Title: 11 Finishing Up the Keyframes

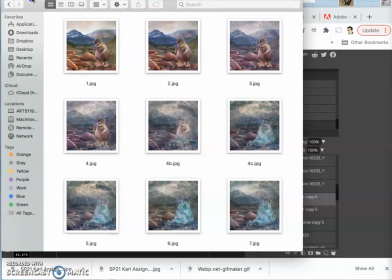(0:00)
All right, so at this point, here is my collection of keyframes.
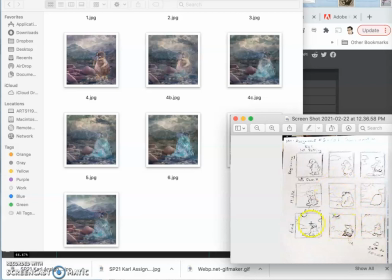(0:07)
Here is my sketch. And I am still stuck between number 7 and 8 in my 9-panel storyboard sketch.
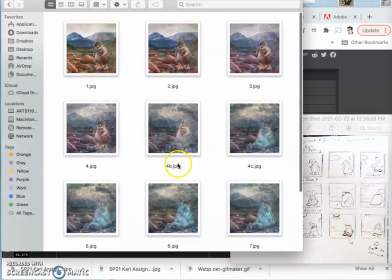(0:17)
So even though I have more than 9 frames, I have 10 now,
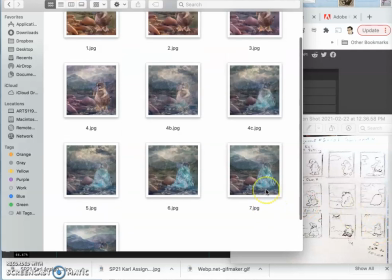(0:22)
I'm still a few short to get back to just before this moment.
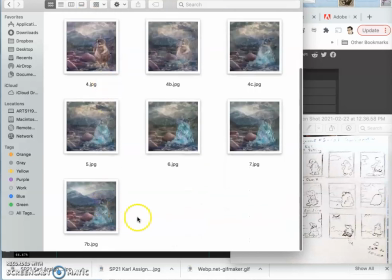(0:29)
You know, I need to add a lot more sunlight, a lot more warmth. And I need to melt that ice a little bit faster now.
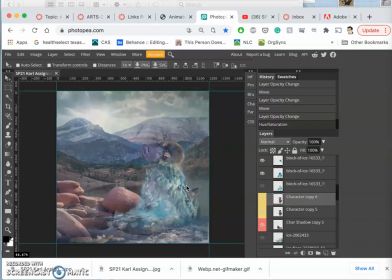(0:42)
So these are actually technically called in-betweens because they're not
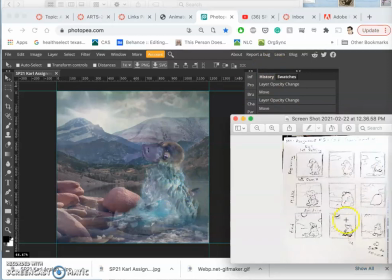(0:48)
the big kind of hero moment keyframes.
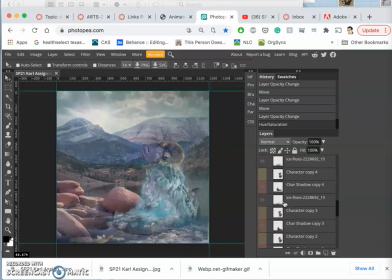(0:54)
So the next one, let's work from the top down this time. Gonna make that sun brighter. Gonna slough off the ice even more. It's just starting to recede off.
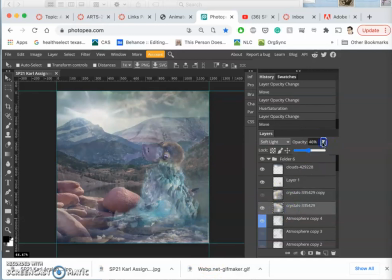(1:12)
Gonna flip the crystals and basically turn them way, way down. Gonna move the atmosphere and brighten it up a little bit by taking the opacity down on it.
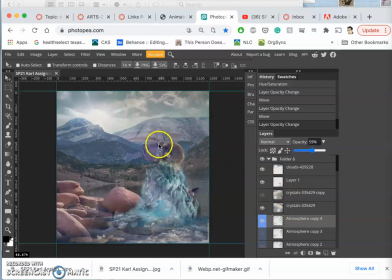(1:32)
That sun's really making a difference now. Helps us really see our creature better too. So eventually we'll get rid of all that atmosphere and we'll see the brightness of the background. The ice, I'm gonna keep taking it down a little.
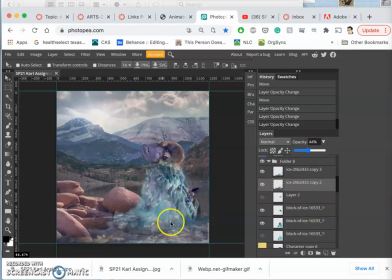(1:52)
And I'm not trying to be too exact with my opacities, just as long as they always move in the same direction. And then the ice around my creature, take that down almost completely.
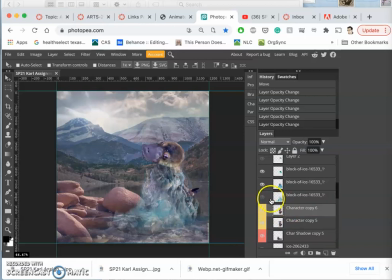(2:09)
So now we can start to see some movement in the character. And then in the character, I'm going to duplicate it.
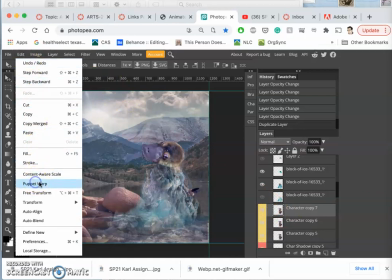(2:17)
I'm going to use Puppet Warp under Edit. Still can't move his feet.
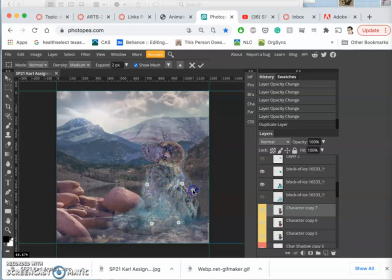(2:24)
But now we can get some movement in the back and in the tail and in the head. I'm going to move the head down now and back.
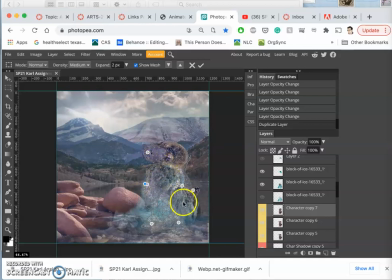(2:41)
Like it's sucking up the sun a little. Maybe wiggle the tail. So from this to this,
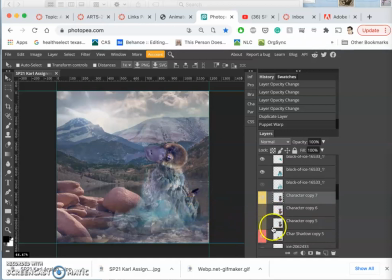(3:00)
breaking free. Then I'm also going to start doing something.
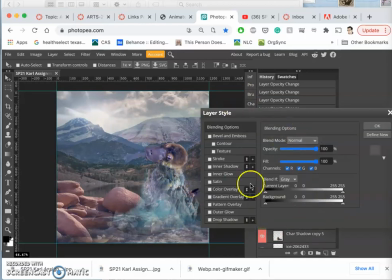(3:04)
Instead of just saturating it, I'll show you how you can use layer styles on different elements. So if I wanted to make it look like he's kind of warming up from the inside, I could do a color overlay.
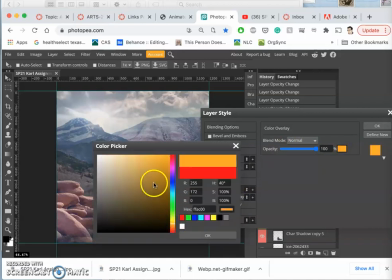(3:20)
Let's do something a little bit oranger than red. Then I can just take the opacity way down.
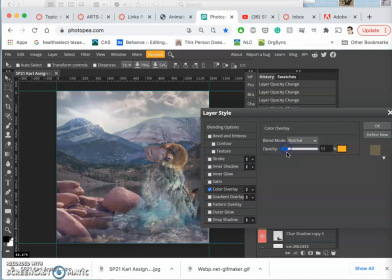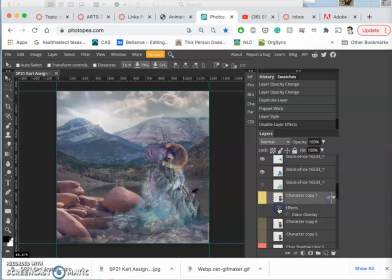(3:36)
And so you can see without it, that makes a pretty big difference. In fact, it's so strong, I might need to dim it a little bit more.
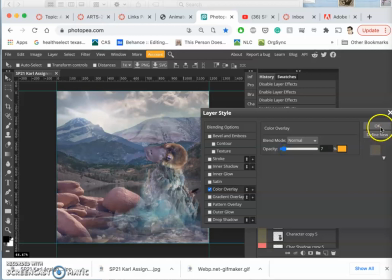(3:50)
Let's try 7%.
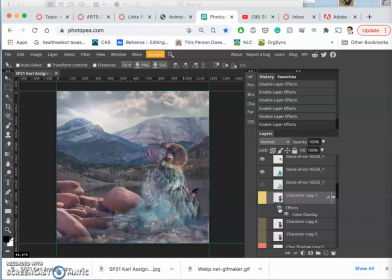(3:55)
The whole point of animating step by step like this is that your changes don't disorient your viewer, you know, don't surprise your viewer. It all flows naturally.